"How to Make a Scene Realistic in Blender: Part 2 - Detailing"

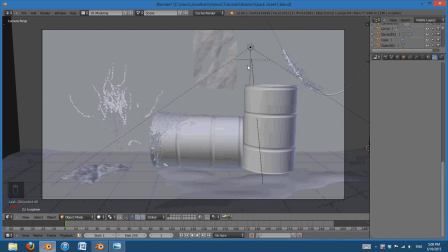Hello and welcome to another video tutorial from Blender HD. My name is Jonathan Lampel, and today we are going to go through the second part of how to make a scene realistic inside of Blender.
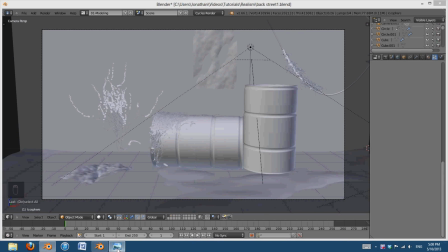The first part we went over lighting, and as you can see here we
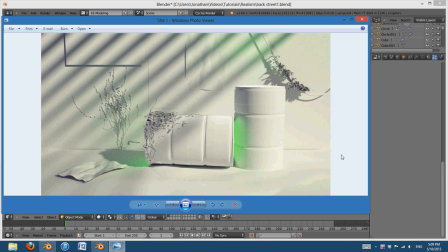changed our flat scene to a scene that really, looks better even without any sort of materials. Just to highlight a few key points that we went over. If you missed it, I recommend going back and watching it. But if you know a little bit about lighting, I will just kind of skim over here because it is really, really important.
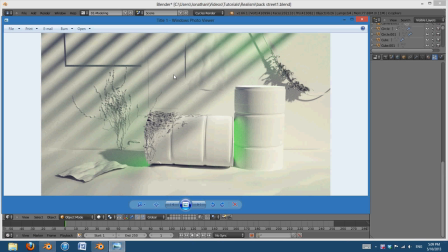What we did is we had a main light coming from the right, casting these nice shadows over it, which really add to the atmosphere of the shot.
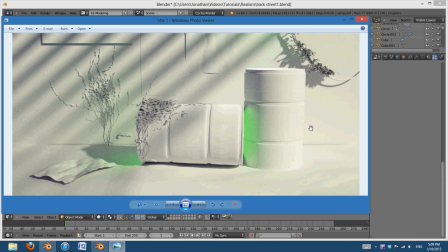And we put it at such an angle to make these barrels very round um, to really
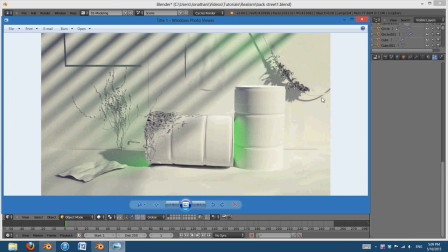complement them on their shape. And then we also had our environment lighting coming from everywhere, making it look like, the atmosphere, is the light is bouncing around and coming back into these shadows so they're not completely black.
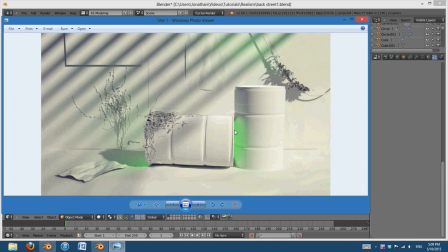And we also added some lights in here for the toxic spill. And lastly, we added a rim light, which you can see just barely affects the barrels over here. It was a spotlight, but it really helps the barrels stand out from the background. So that's what we covered last time. And in this tutorial, we're going to be covering details.
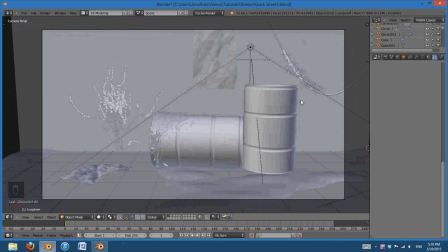Now, first off, I should talk about what details are. I'm sure you know what they are, but the problem is when you're going through a scene and you're looking at details, um, the problem is how far do you go with details?
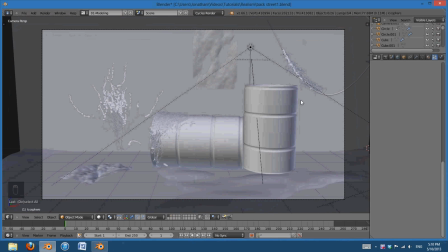Because in nature and, in real life, things are infinitely complicated. Now, if you think about it, there is no possible way that we could simulate every molecule and atom working together to make this object.
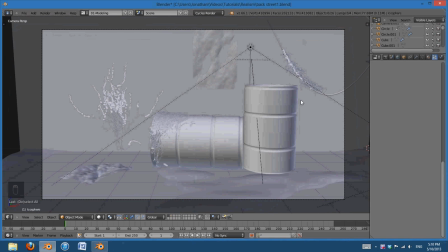That would be silly and it just wouldn't work very well. So there has to be a point at which we say, okay, enough is enough, it looks fine. Um, and so we obviously have to have some detail, but we can't realistically simulate actual objects.
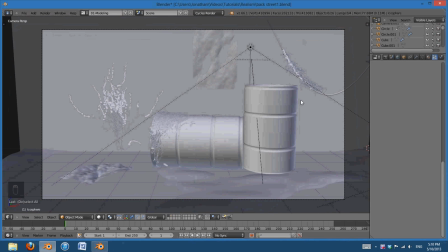So we have to add in the details ourselves. Um, so the point is, I guess, is not necessarily to make something as, physically accurate as possible, but to make it look as natural or realistic as possible.
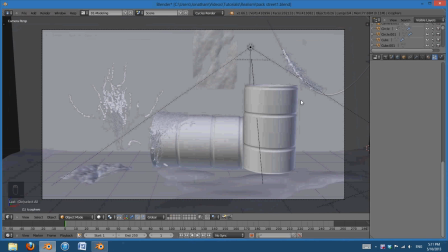And what I mean by that is just adding things that you would naturally expect would be in this environment. So if you take a look, you'd see that this is sort of a post-apocalyptic scene. The artist has already added some vines overhanging here.
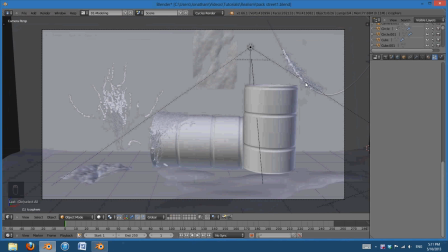Remember, we downloaded this from BlendSwap. And so there's obviously some vegetation growing. There's some old posters here. There's a wall, and I'm assuming this is some sort of water spill.
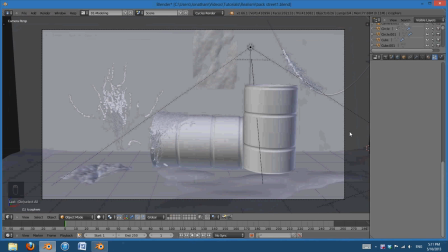Um, and so we can get a pretty good, we can have a pretty good guess at what is going to be in this environment, and kind of try to base base our details on that.
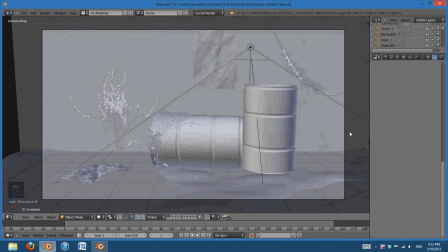So the last question that we need to ask ourselves is what details are we going to have be actual geometry, and what details are we going to use texturing in the form of butt mapping and normal mapping. Because for things like this barrel, where it's very smooth and we're just going to have a little bit of scratches,
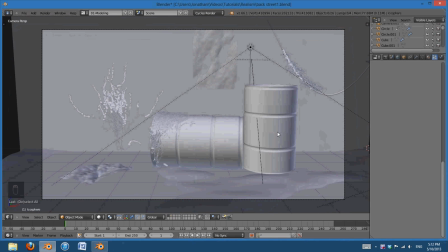it'll work perfectly fine and much, much faster if we just do it using bump mapping or normal mapping in the materials. But for things such as, the ground, say for instance, which I don't think I'm going to do, but pretend we wanted this to be a gravel floor or gravel ground.
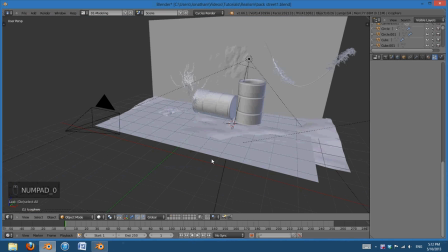If I was, say, zoomed back way over here and I was looking at it from this angle,
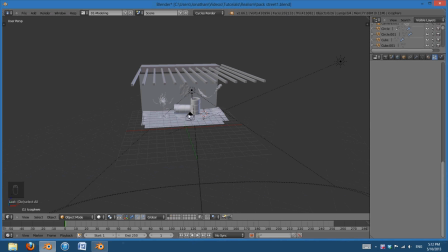if I textured that using a bump map and normal mapping and just use an image texture, it would look perfectly fine.